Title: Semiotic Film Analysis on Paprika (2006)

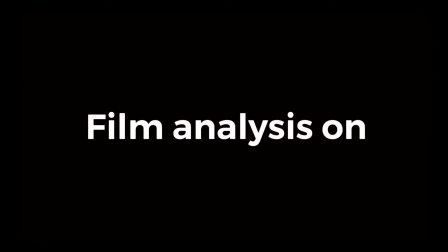[0:00]
Hi, my name is Mateo, and this is my film analysis on the anime Paprika from 2006. Now, the first thing about the composition that I want to talk about is mirrors.
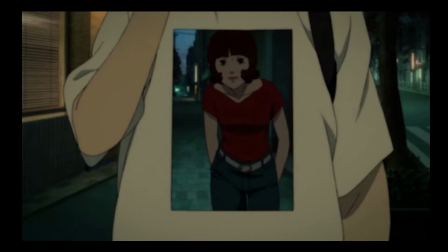[0:13]
The composition of many shots in the animated film are really creative and interesting in my opinion.
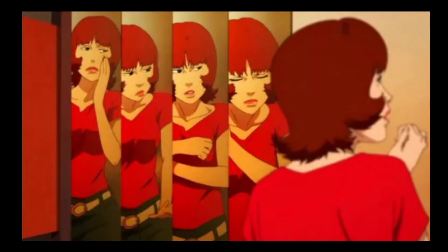[0:20]
From the example of these two shots here, you can tell that the animators and designers like putting two focuses on the screen at the same time, so you don't exactly know where your eye should be drawn or where you're supposed to look.
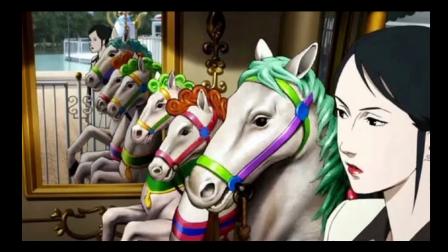[0:32]
In many shots throughout the film, you can see that they're very fond of putting the main focus at the very far side of the screen, and then also having another focus in the same shot at the opposite side of the frame, usually being a reflection of some sort.
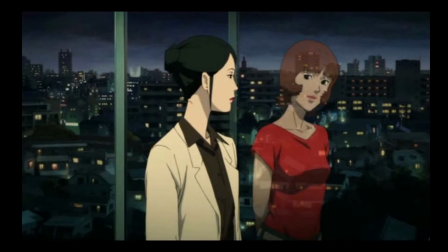[0:47]
I think that the theme of mirrors and reflections throughout the film might represent the two realities in the dream world and the real world. Most of the time, when reflections are being used, it's Dr. Chiba's reflection reflecting as Paprika, showing in a way that they are the same and that they are a part of each other.
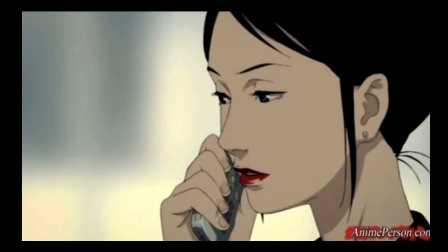[1:09]
The film starts off with Dr. Chiba,
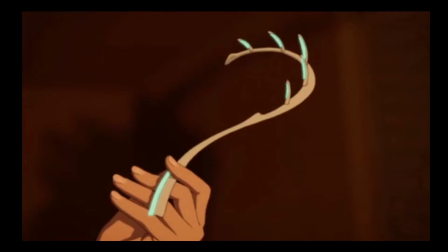[1:12]
a therapist trying to find the mysterious device called the DC Mini, which allows people to enter or view another person's dreams.
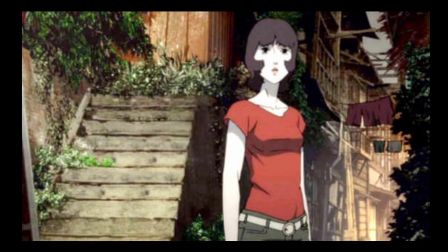[1:20]
The story follows Chiba's dream world self,
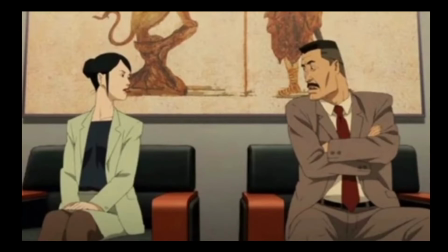[1:24]
Paprika, as she tries to help Detective Kanakawa resolve his recurring nightmare that he has because of a murder case that he cannot solve.
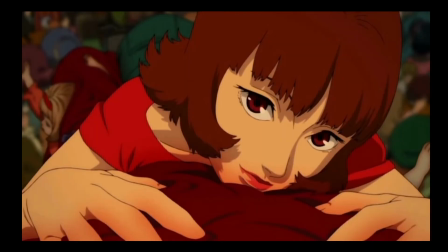[1:33]
This is the film's plot and storyline to an average viewer,
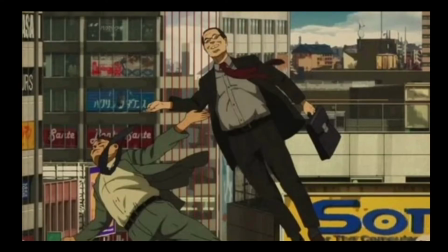[1:37]
but it has a strong underlying message about escaping reality and the potential damage with long-term escapism.
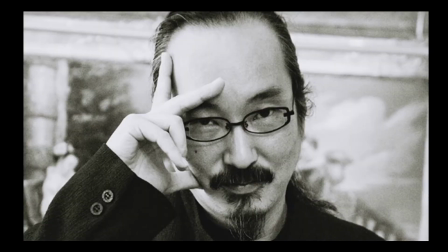[1:45]
Let's talk about the film's creator, Satoshi Kon. He was the animator and film director for Paprika and various other amazing films such as
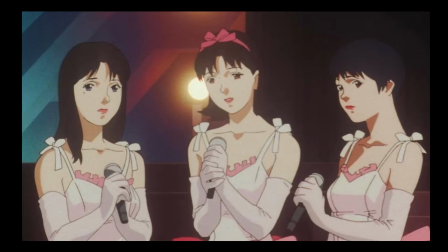[1:56]
Perfect Blue and Tokyo Godfathers. His animated films often had the theme of blurring together reality and fantasy.
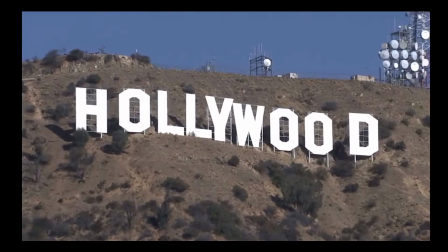[2:06]
His work is so well known and looked up to that many Hollywood films have taken huge inspiration from his various works,
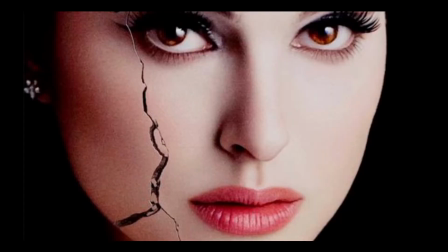[2:14]
such as the film Black Swan by Darren Aronofsky, which is a basically frame-for-frame replica of Perfect Blue.
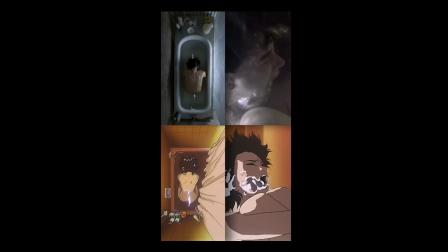[2:23]
Darren Aronofsky was inspired by Satoshi Kon's work so much that he bought the rights to Perfect Blue for around $60,000,
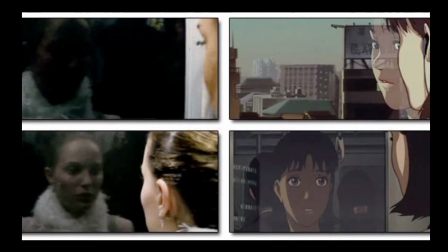[2:30]
so he could recreate what was basically, in a sense, a live-action version of the animated film.
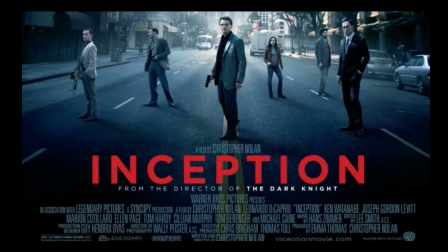[2:37]
Another example of this is the movie Inception, directed by Christopher Nolan, taking inspiration from Paprika.
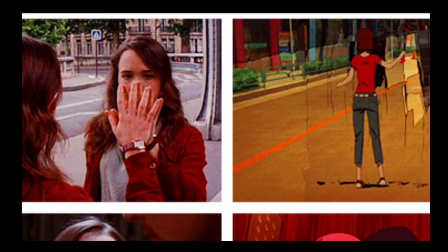[2:45]
When you watch the two films, it's easy to connect the similarities between the two films.
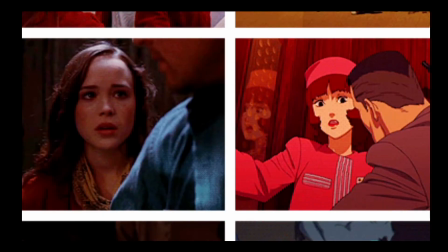[2:51]
They both follow a story to do with the connection of dreams and reality.
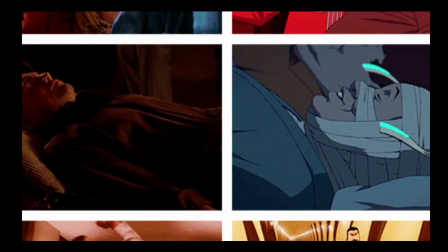[2:56]
Just look at this scene by Christopher Nolan.
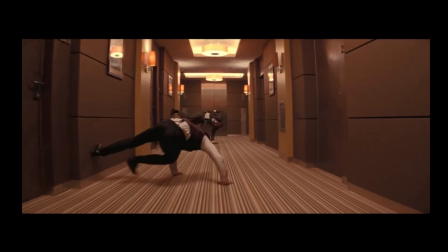Now compare that scene with this scene from Paprika.
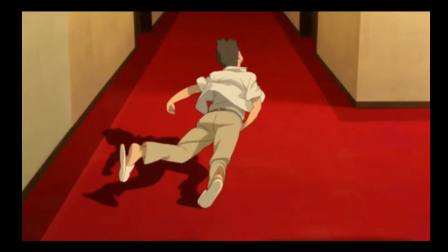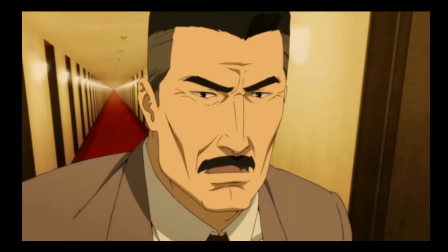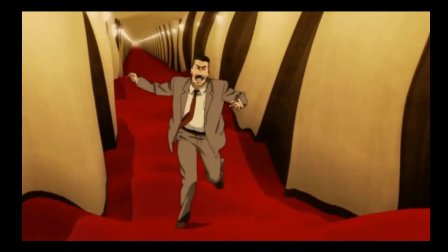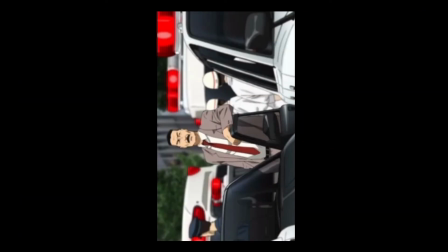[3:25]
The two scenes both feel very familiar with each other.
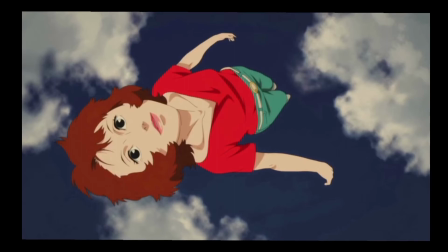[3:29]
Paprika is a very interesting movie with a lot of symbolism and metaphors behind its crazy and colorful animation.
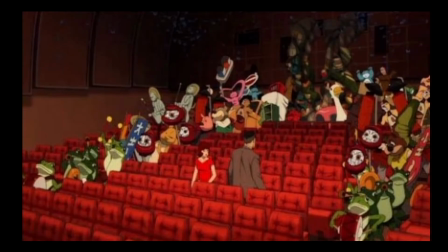[3:36]
Movies are on the forefront of this film. It is shown throughout the film the connection between movies and dreams.
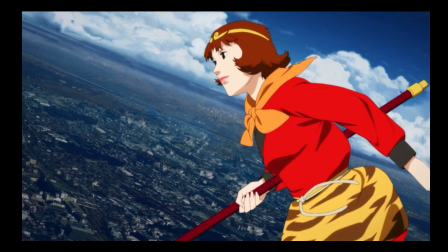[3:43]
Both movies and dreams are a way to escape the reality of a boring and dull life that most people are bound to live in. People go to watch movies at a theater to get away from the lives that they are forced to live.
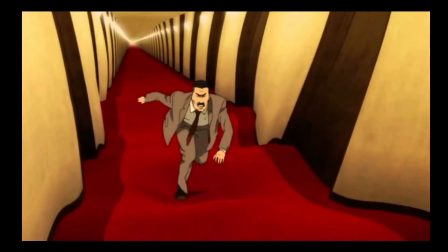[3:55]
We watch films in the theater to try and place ourselves in a different and more exciting world than is actually around us.